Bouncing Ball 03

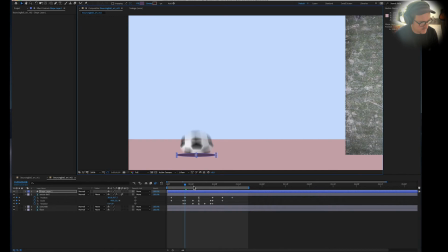So I'm going to put my shadow right there. I'm going to put it behind the ball, obviously. And then I'm going to split layer. Remember Shift Command D to split layer. Going to delete it there. Split layer again. Remember, splitting layer in After Effects is just sort of like cutting in Premiere in editing,
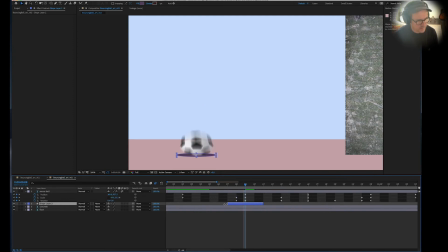but it's just a quick way to isolate your layer into a certain number of frames. So I want my shadow to appear there and disappear here. I'm going to do that with transparency, so opacity keyframes. There's the impact. I want it to be 100% there.
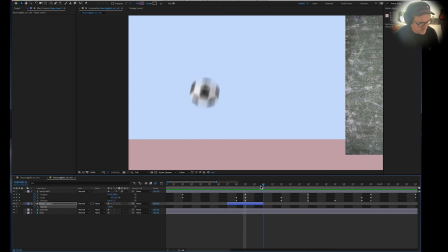And then as it goes into the air, I want it to go back to 0. So I want to go from 0 to 100. Perhaps I don't need to go all the way to 100.
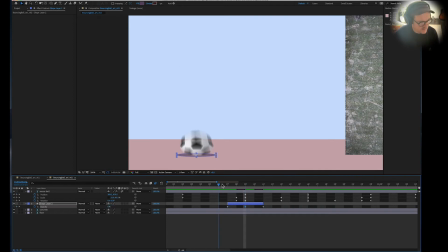I might just try going to 60% opacity. So 0 to 60, back to 0 again. Now I also, because of the blur here, I'll add a blur to the shadow.
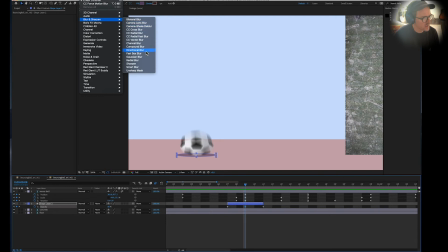So effect, blur and sharpen. I'll just use one of these blurs. You can try different ones. And I'm going to add
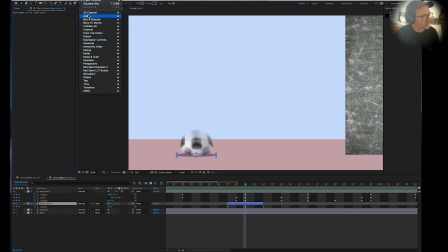I could do a directional blur. That might work a bit better. Let's try that. Effect, blur, directional blur. I'll put the blur like that. Let's have a look.
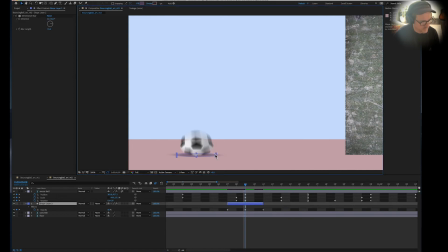That looks quite cool, doesn't it? Now, is it in the right place? Probably a little bit lower. Let's bring it down to there.
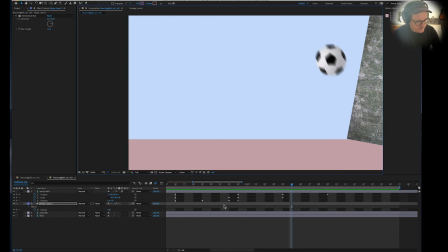Make it a bit bigger. And now I'm just going to duplicate that shadow for the second bounce. So there, I want another one.
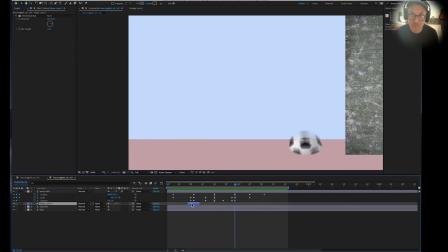I'm just going to, remember we use Shift Command D to split the layer, but just Command D duplicates layer. So duplicate, I'm just going to put it there. It's in the wrong spot, but the keyframes are all right.
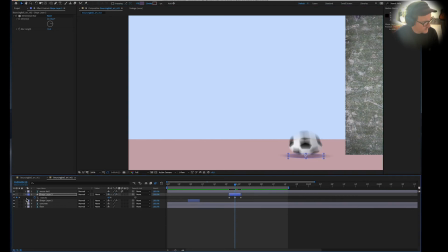I just now grab the second one and put it there. That's a very quick, rough job, but it's a fast way to, let's watch that.
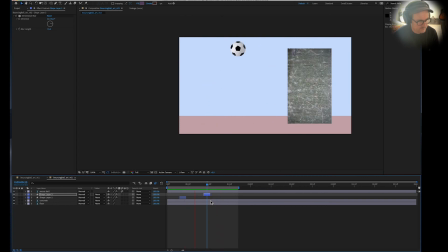It's a good start. I'd come in and tweak that a bit more, but perhaps those opacity keyframes, perhaps we'll change it from 60 to 50. It might look a bit more subtle. Do the same with that one. Go to 50.
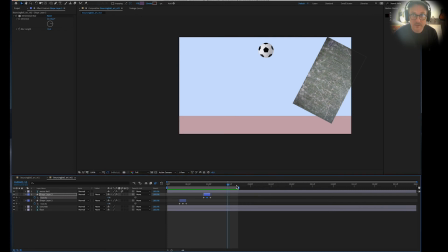I could put another shadow here under the creaking concrete. It would give it a lot of weight, wouldn't it? So I'm just going to draw. I'll just use one of these shapes this time. I've got the same color.
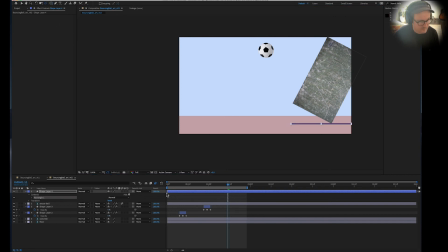I could just use opacity, I'll do the same opacities, 50. I can even copy and paste the same blur to this one so it looks the same.
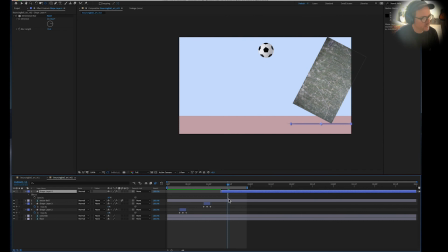Might add another blur later, but that's a good start. So opacity, I'm going to keyframe from there from 0 to 50, so something like that.